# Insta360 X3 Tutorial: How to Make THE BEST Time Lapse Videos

Hey everyone, Jordan Hetrick here. Welcome back to my channel. In today's video, I'm gonna show you how to make awesome, amazing time lapses with the Insta360 X3.
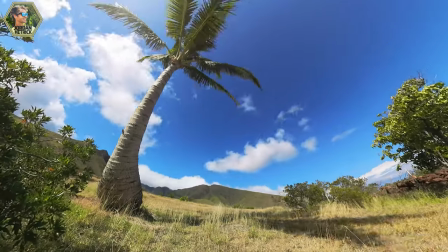This is a fun and powerful camera and a great tool for creating time lapses.
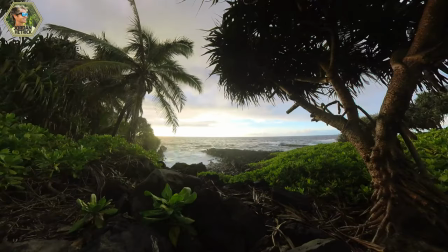I'm sure you've seen a lot of time lapses in your favorite movies and TV shows. They're those really sped up videos that makes time look like it's faster than in real life.
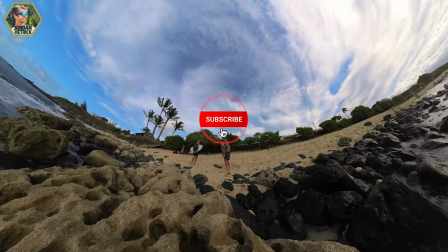So I wanna show you how to get some really cool ones and share some of my favorite tips. If you're new here, make sure to hit that subscribe button and turn on notifications so you don't miss my future videos.
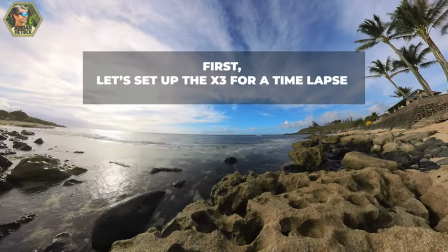Let's get into it. So step one is to just plan out your shot. When you start thinking about creating a time lapse, just think about what kind of scenes would look good when played back faster than real life, because that's what a time lapse is. It's just playing back life, but in a faster speed. A few scenes pop into mind to me.
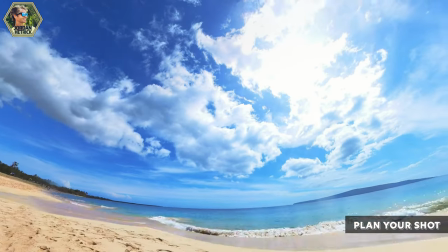I really love nature, so I think about clouds passing by, because you never see them go that quick, and a time lapse speeds it up.
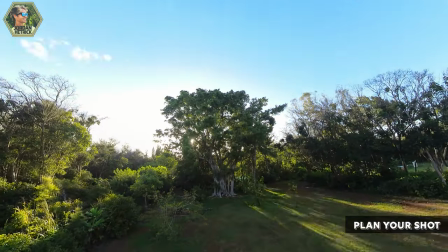It's a great effect. I also love to see the light changing and shadows passing across the land. But if you're in the city, for example, you might be able to film some scenes with like people moving through an intersection or cars moving by. It really just depends on your own creativity and what you want to see. I would love to hear your guys' comments below to let me know like what your favorite subjects are when you're filming time lapses.
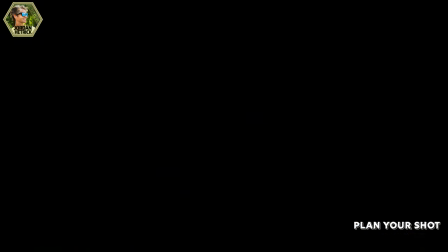And it might help give other people some ideas too. When you're planning out your time lapses, you also want to think about lighting. Lighting has a big effect on the landscape. And if you're shooting scenic landscape time lapses, you want to get the best lighting possible.
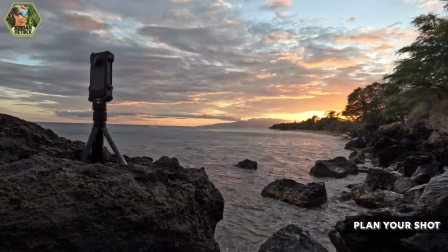I really like recording time lapses during the morning or evening when that sun is lower and you got more drama on the scene.
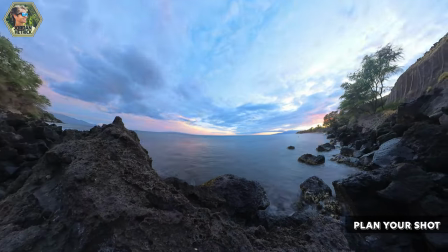However, you can record your time lapses any time of day and they're going to look good no matter what.
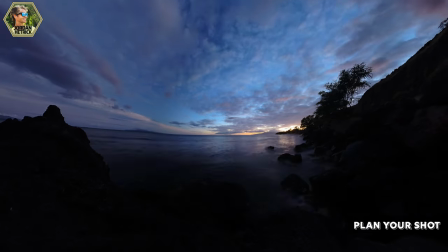However, you want to have some puffy clouds in the sky, but you don't want to shoot when there's just like a blanket of gray clouds.
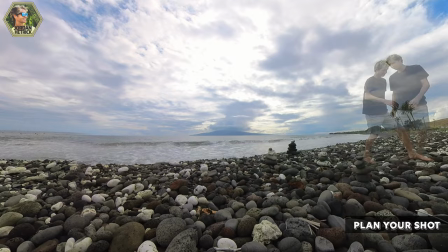It just ends up looking a bit washed out, especially with that wide angle lens on the Insta360 X3.
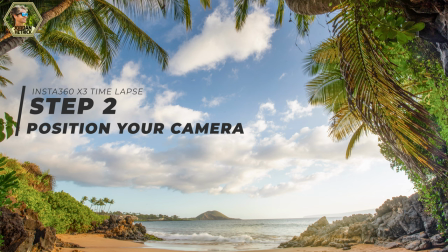Step two is to set up your camera. And this is actually more important than you might realize. Because these lenses on the X3 are so fragile, you want to make sure that you set your camera up in a nice stable position that won't get knocked over. And also because you're recording those longer duration time lapses, you want your camera to be in a nice secure spot that can be okay with changing weather conditions.
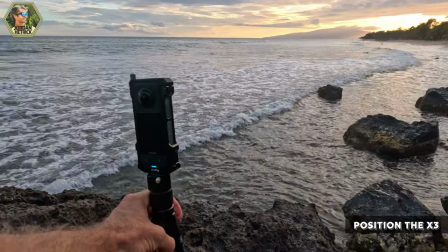Where I live in Maui, it's really windy all the time, so I have to be extra careful when setting up my camera.
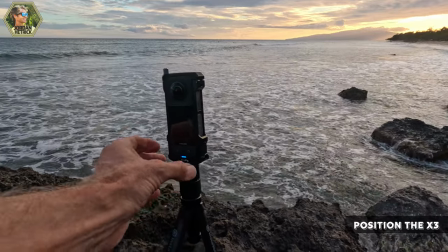I've actually had it blow over before because I haven't set it up properly. And if it does, it can land on those lenses, scratch them, and your camera will get ruined.
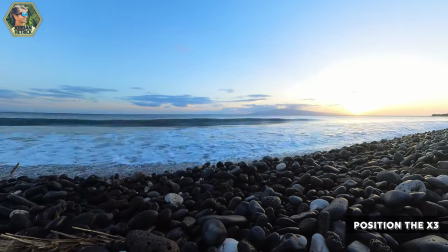So you just want to make sure that you've got your camera in a nice, secure spot. It's really important when you're making time lapses using this mode that your camera doesn't move at all while you're recording. If you're not dealing with any wind, you can just go ahead and set it up on an extension pole like this and then use these monopod feet and set it there on the ground and you'll have no problem.
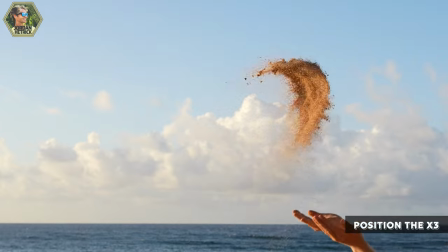But once the wind comes into play, that camera can get blown over pretty easily. If you think it might be windy during your time lapse, you can take it off of the extension and just put it straight on a monopod base, and that's gonna have less leverage and won't blow over as easily.
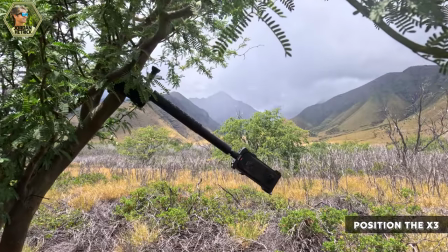You can also put your camera on a clamp mount with an extension pole and clamp it to an object, and then it's in a nice secure spot and you can get some cool time lapses that way.
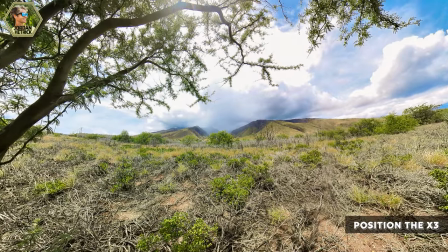And that works great for nature shots, or if you're in the city, for example, you can clamp it onto a street pole. Also, if you are mounting it on monopod feet like these, and you can get those feet to disappear from the view of the shot, that's gonna help even more when you go to
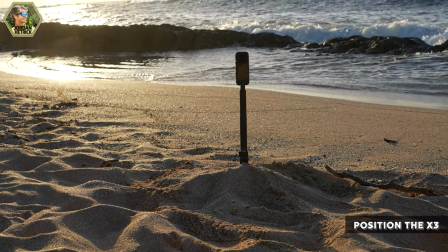edit. For example, if you're mounting it on the beach, you can just bury those in the sand.
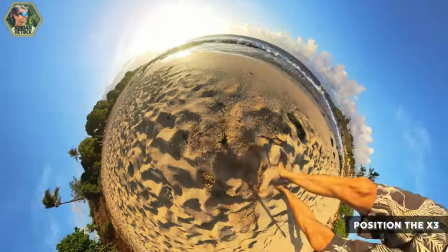They're gonna be gone from view, and then you can rotate down to the ground and they're not gonna be in the shot, and the camera is gonna really look like it's floating. Also, because the Insta360 X3 records a full 360 sphere, you wanna look around your scene and look for different things that you can use when you go to edit your video,
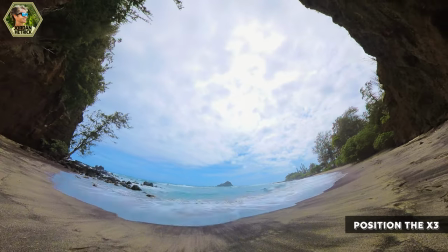because you can rotate your view around and really create some cool effects that way. Also, you wanna remember that the Insta360 X3 lenses are super wide angle.
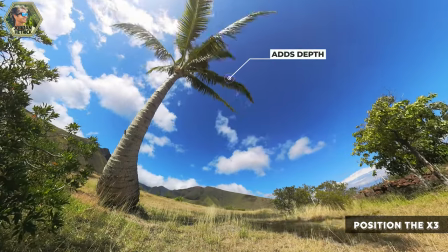So when you place your camera in a scene, you want to have something kind of close to it to provide a sense of depth to your shots.
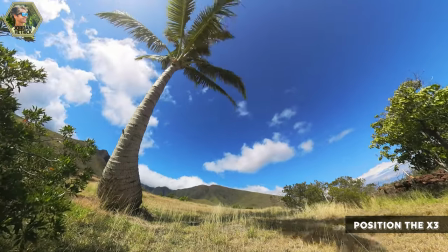If you have your camera just in the middle of a field and there's nothing near it, it's not going to have much depth.
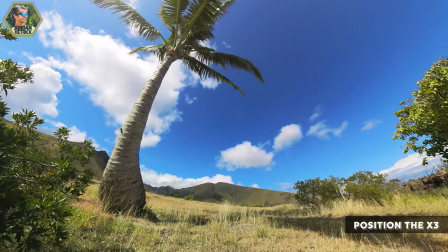And when you go to zoom in, everything's just going to be far off in the distance and not look as dramatic. The battery on the X3 only lasts a couple hours max.
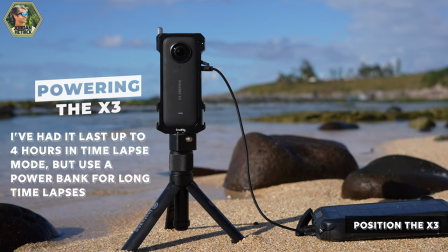So if you are recording longer time lapses, you're going to want to use external power to power your camera.